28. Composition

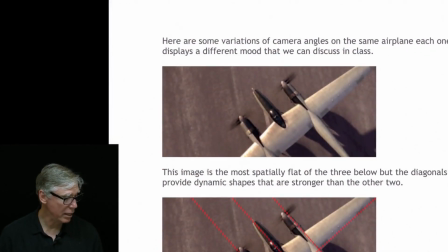(0:00)
Here's a couple more directional things in here, and some lines that are created by the axes of the aircraft. And we can take a look at at how dynamic they are.
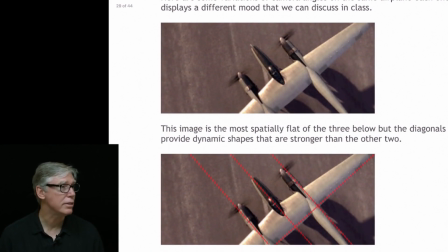(0:12)
I mean, you take a look at the first one here, and you can see how there's no space. It's very, very flat. It's a down shot. It's very, very flat, and we have these diagonals on this. So the diagonals are quite dynamic in kind of a two-dimensional space. Does that make sense? Okay, and
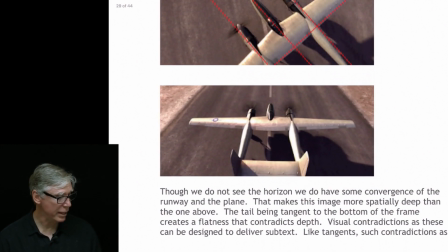(0:34)
so that's the first part of the scene. Then you follow this aircraft. Camera follows the aircraft, and you can see that we're starting to get a little bit more perspective in the runway, and now it's like symmetrical right up the middle. So this is, by becoming symmetrical like this,
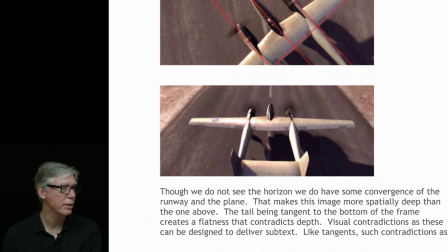(0:54)
anything that's symmetrical tends to kind of tone it down a little bit, but you get these converging lines.
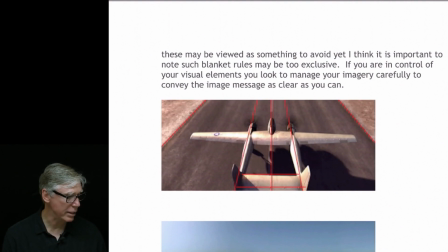(1:02)
Okay, so that's the fact that it's centered kind of diminishes these converging lines, okay?
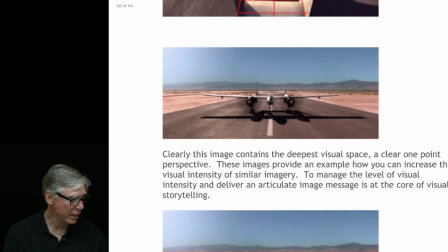(1:10)
But we feel a little more space here. And then we get a situation like this, where we get this deeper space,
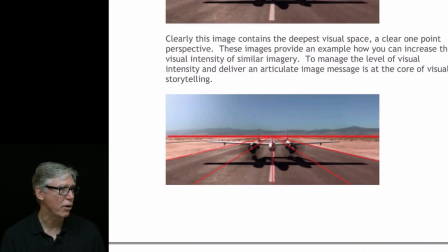(1:17)
and they all converge into these strong angles this way, okay?
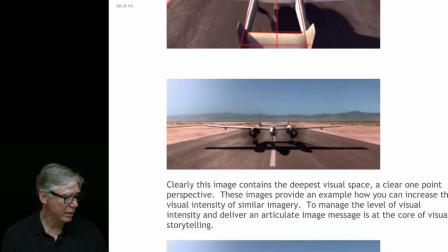(1:22)
Which is strong, deeper space than you get here, okay?
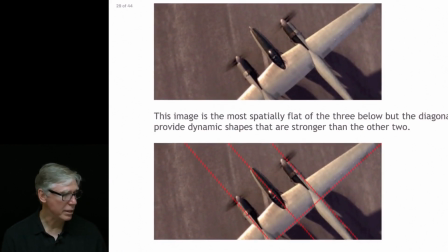(1:29)
And here. The only difference is in here you get strong 2D diagonal shapes. Okay, these sit within that picture plane, or sit on the picture plane, and there's strong diagonals, but they're very, very flat.
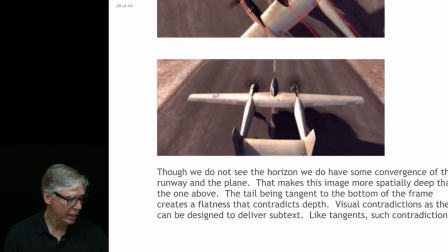(1:44)
The space is very flat. Here we have more spatial depth,
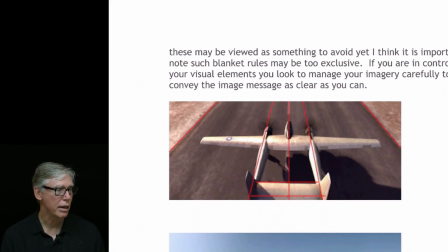(1:49)
okay, and some converging lines that imply that spatial depth, but we're symmetrical, so it still stays a little flat.
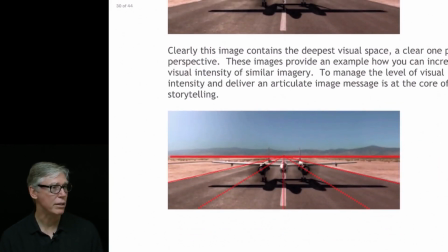(1:57)
We're symmetrical here too, and we have an extreme converging lines. So in one shot, we change the dimension, or change the quality of how we read the image within one movement,
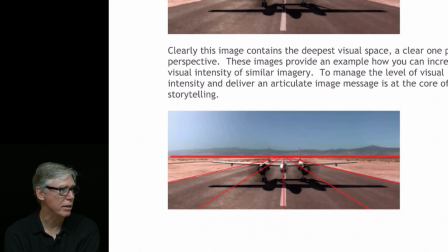(2:12)
which makes that pretty dynamic in one shot. If you're dealing with with a single painting or a drawing, you have all of these options. You can do one or the other or the other. You've got all these options to kind of play out.
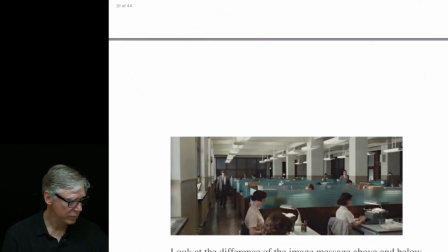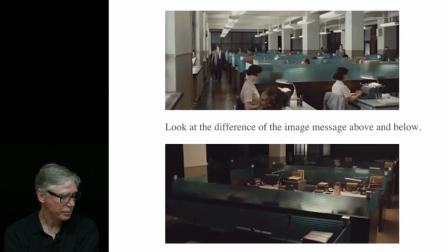(2:32)
Here's a couple images as well. With different focal areas. One, you have a lot of, on the top one, you have all these converging lines. You have a vanishing point right where he is. He's walking right from the vanishing point.
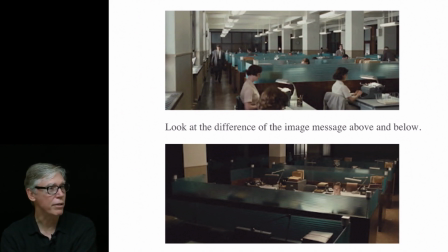(2:49)
And even though it's extremely off to the side of the frame, that gives you, it gives you a strong focal area, okay? Because everything is converging towards him.
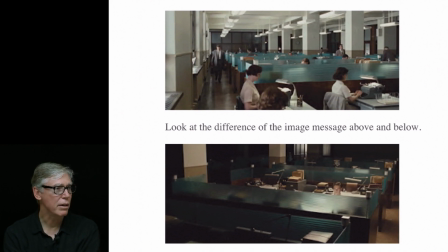(3:05)
The one below is more stacked, okay? There's the perspective lines are not going towards him. They're going up off the frame, but they're using tonal contrast and kind of changing things up.
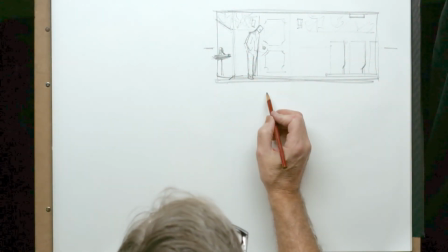(3:19)
And I'll show you the difference there too. In the bottom image, it's more of a case.
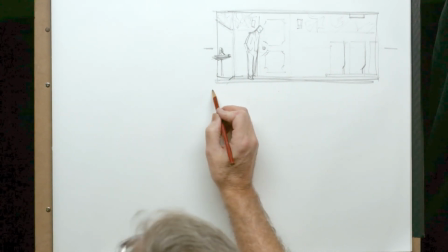(3:26)
The top image is really obvious.
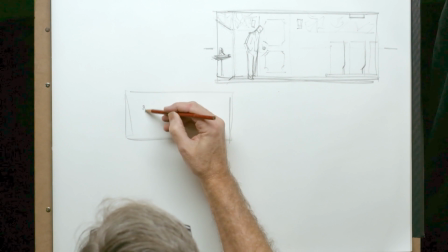(3:31)
The top one is really obvious because we've got this guy walking like this, okay?
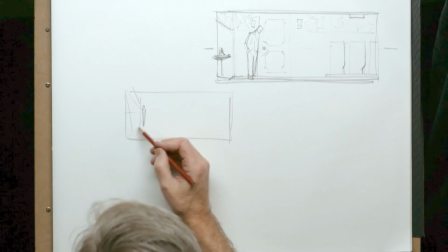(3:38)
And everything is converging on there. The paint on the lines, the windows, the windowsills, the ground here.
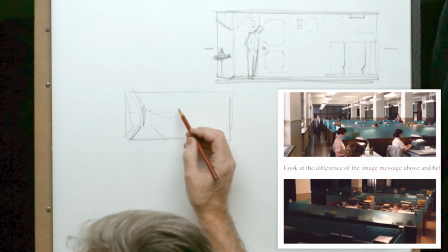(3:49)
These all coming out like this. The lights,
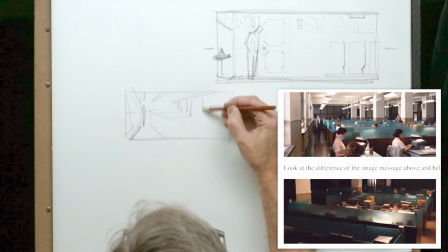(3:55)
more lights, columns, and so on, okay?
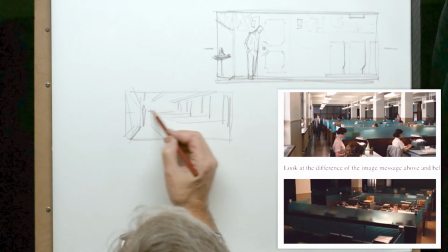(4:02)
So all of these things are kind of pushing you back towards this character here.
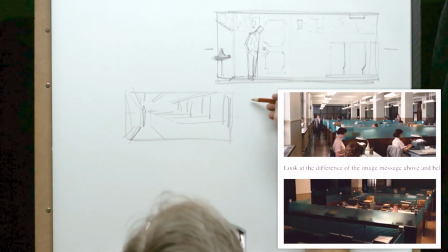(4:07)
In the other one,
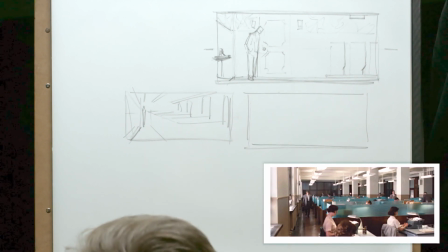(4:11)
we don't have that same kind of complete spatial depth.
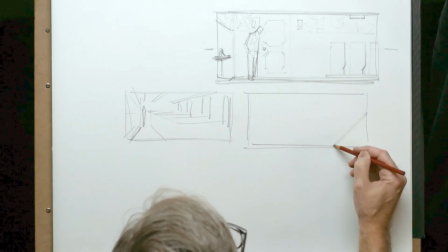(4:17)
In this image, the convergence of these lines, this is going out of the frame.
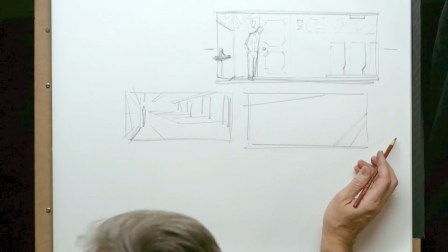(4:25)
These are going out of the frame this way. What we do have is overlap.
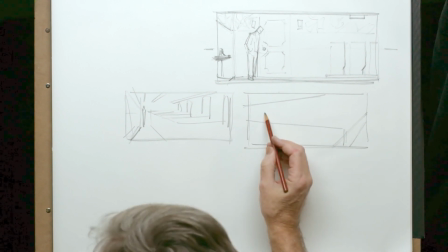(4:31)
We have these overlapping shapes
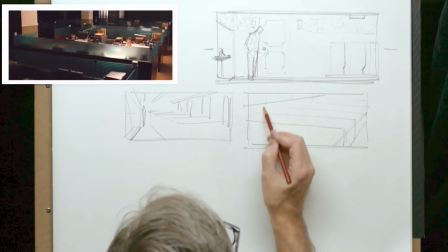(4:38)
like this, okay? But we have this tonal contrast.
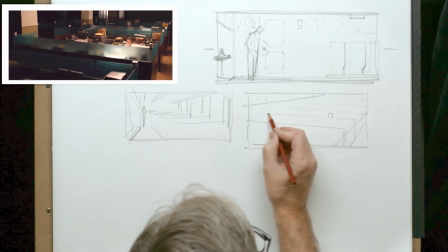(4:44)
Now he's the only one in here, and he's well lit up right in here. So we have this going on right in here.
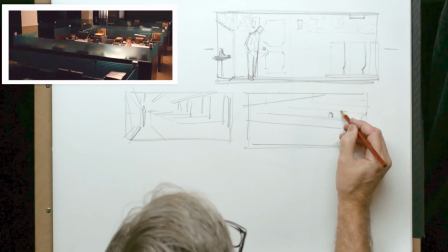(4:52)
But if you also look at it, there's a lamp that goes over like this, and there's elements that are in here,
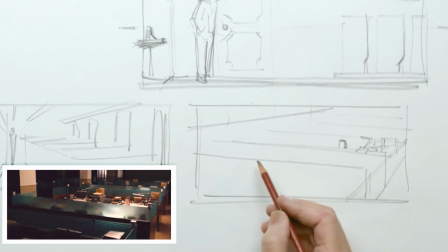(5:03)
there's more, we'll say, clutter around him, something at an angle like this,
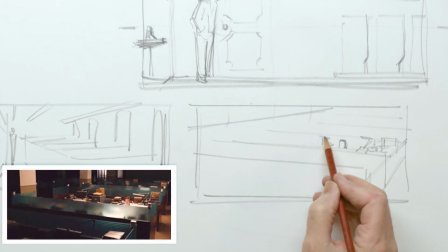(5:09)
and then, machine sitting like this.
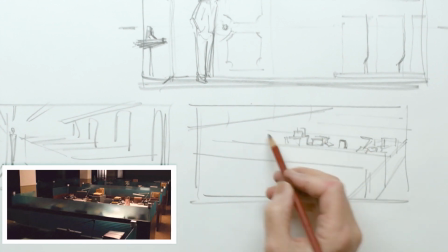(5:24)
Okay, so you can see that there was a lot of things, and then there's another lamp that's placed like this, and this what
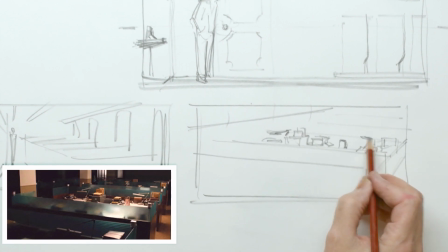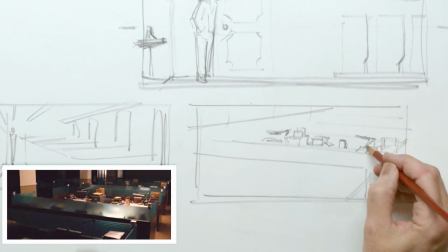(5:40)
do you call them?
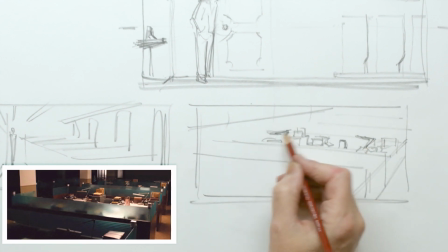(5:43)
The gooseneck parts of these lamps work as directional elements as well,
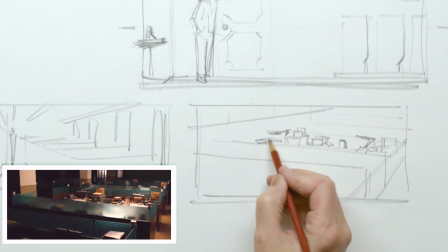(5:50)
and then there's other things set in here, and this is what
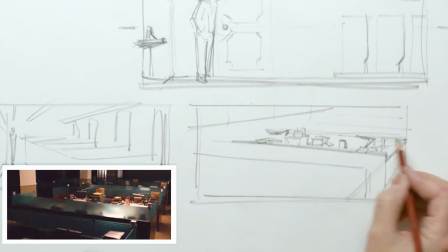(5:55)
a cinematographer and, if they have like a set dresser, that kind of a thing,
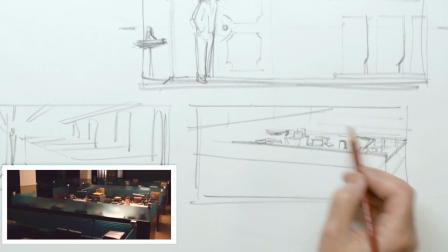(6:01)
they would work all these things out so that your eye goes here instead of anywhere else.
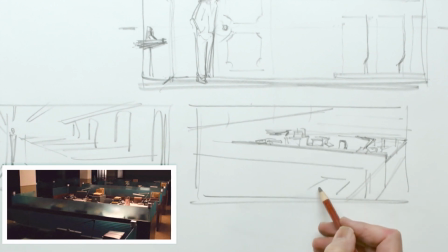(6:06)
You might have this element in here that comes off the frame, a little briefcase.
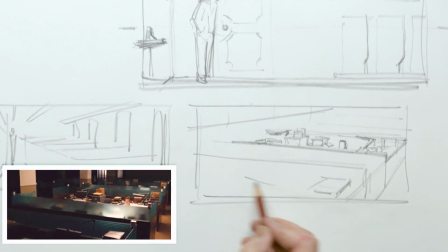(6:11)
Okay, again, kind of pushing your eye in here, and then another framing element there.
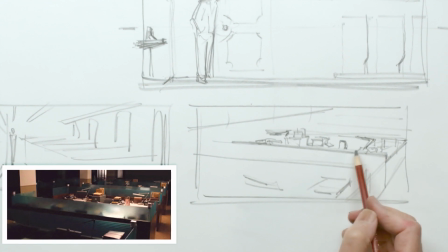(6:19)
So all of these things are going to help move your eye around, and your highest contrast is going to be in and around this character.
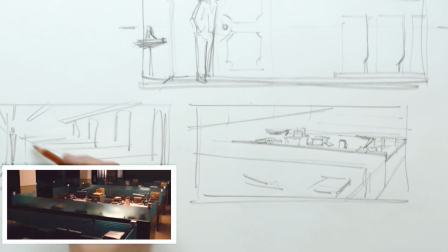(6:25)
So it's a different handling of space than this deeper space here.
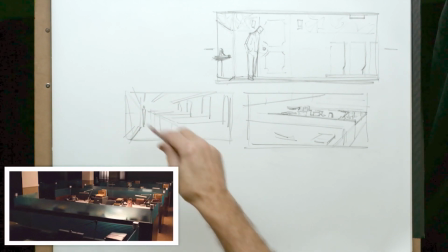(6:31)
But still, it's a way to use these elements to draw your eye and move your eye around in that composition.
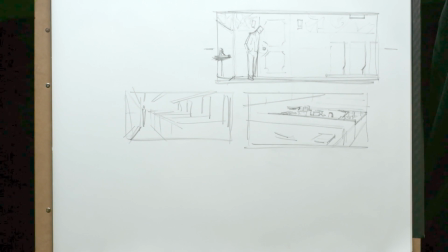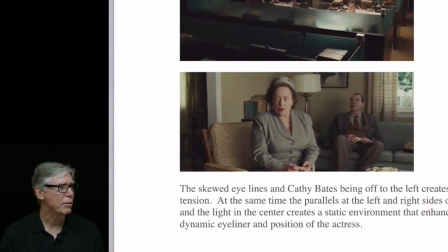(6:44)
Here's a couple of different eye lines. They're sitting at different places, and they might be looking at a similar place. But you can see their eye line might be going to the same place, but her head is tilted down, his head is tilted back, and their eyes might go into the same place.
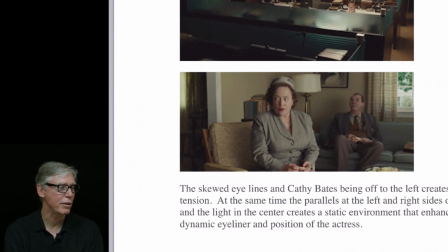(7:03)
So they might be it looks like they're judging somebody and have clearly different opinions about the situation, maybe both suspicious, but they're both, clearly observing something, you can see.
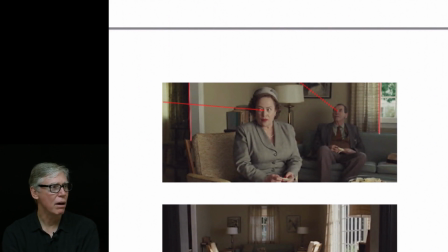(7:20)
Also, the interesting thing I think about this is the cinematographer Roger Deakins. Take a look. He put he framed the outside, so he kept them framed within a frame. He didn't allow the outside edges, the two outside edges, be the flattest thing in there.
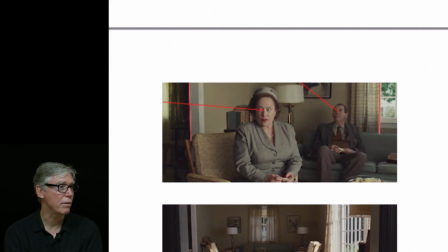(7:41)
He put elements in the frame in order to frame the characters, or kind of cradle the characters a little bit more. So it was purposely set up kind of using these elements.
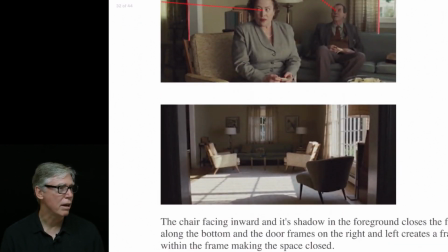(7:54)
And he did it over and over. Here's another one where you can see there's a difference on each side. I'll show you this.